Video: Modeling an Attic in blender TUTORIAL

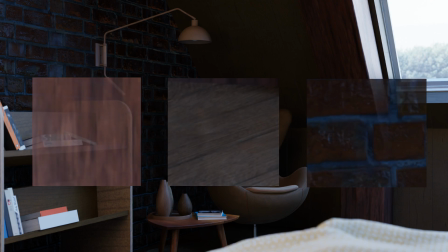They are not the same, but all of them have some similarities in their color. By the way, these rugs have some bold patterns in them.
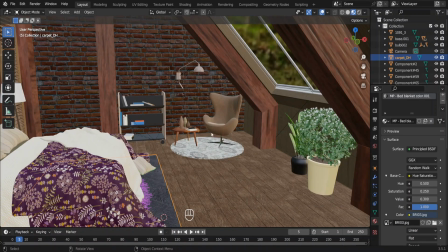You don't want too many patterns in a bedroom. That can sometimes be disturbing. So let me change this with some subtle patterns.
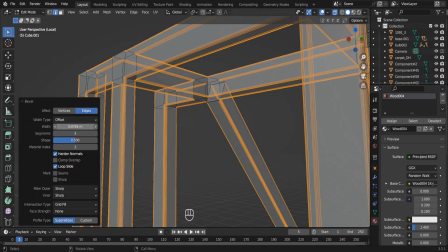I forgot to add bevels for these columns and beams. Let me quickly add those. Now let's give this a render.
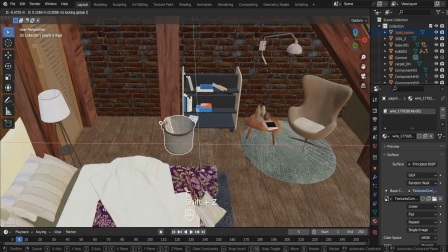I added this laundry basket to give sort of an illusion that there is a wardrobe behind this door.
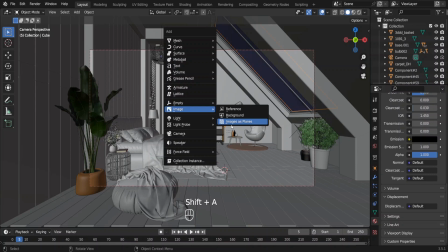I'm going to add a tree line backdrop so it would show that this house is located maybe near a forest.
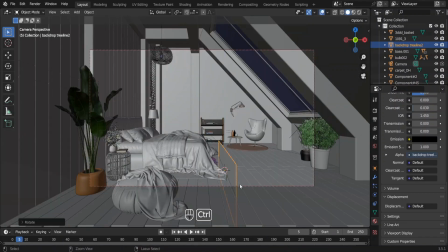This is our tree line. Depending on the camera view, we might have to adjust the location and the scaling of the tree line.
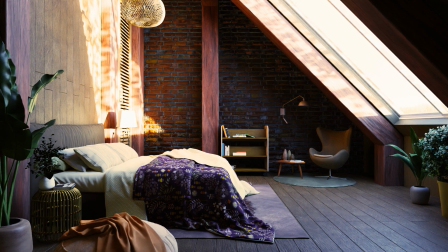So, this is my final render. See, I have made some additional changes like changing the plants or changing the color of the headrest of the bed. That's how it is. You have to change things if they are not working. Now look how I have framed this shot. Focus of this bedroom is the bed, so it is in this particular point.
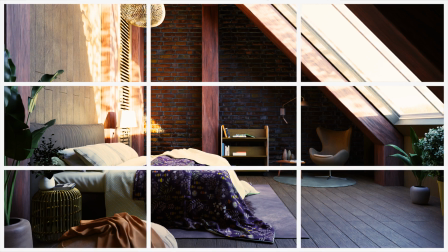When you overlay a 3x3 grid, the key here is to keep your focal element in this particular point in the 3x3 grid. Usually you get a better visual appeal when you frame it like this. And I have some sort of a foreground also, apart from the background.
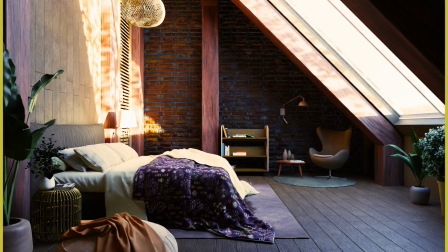Another thing is I haven't tried to catch the complete plant on these edges. If I have caught the complete view of these plants or the ottoman through the camera, it would seem too organized and may look like I have deliberately placed these items just for the shot.
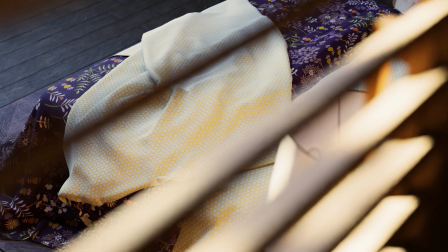So that's it for this video, guys. Let me know your thoughts in the comments down below.
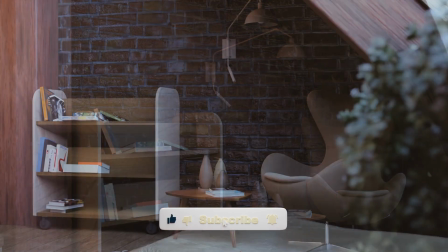Hit that like button if you enjoyed my content and subscribe me if you want to learn more about modeling interiors in Blender.
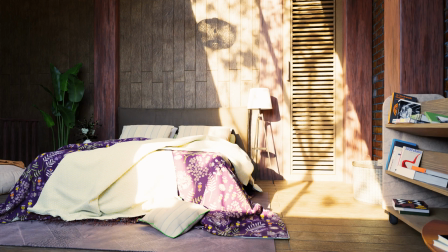So if you want to learn more about interior design tips, watch this video next.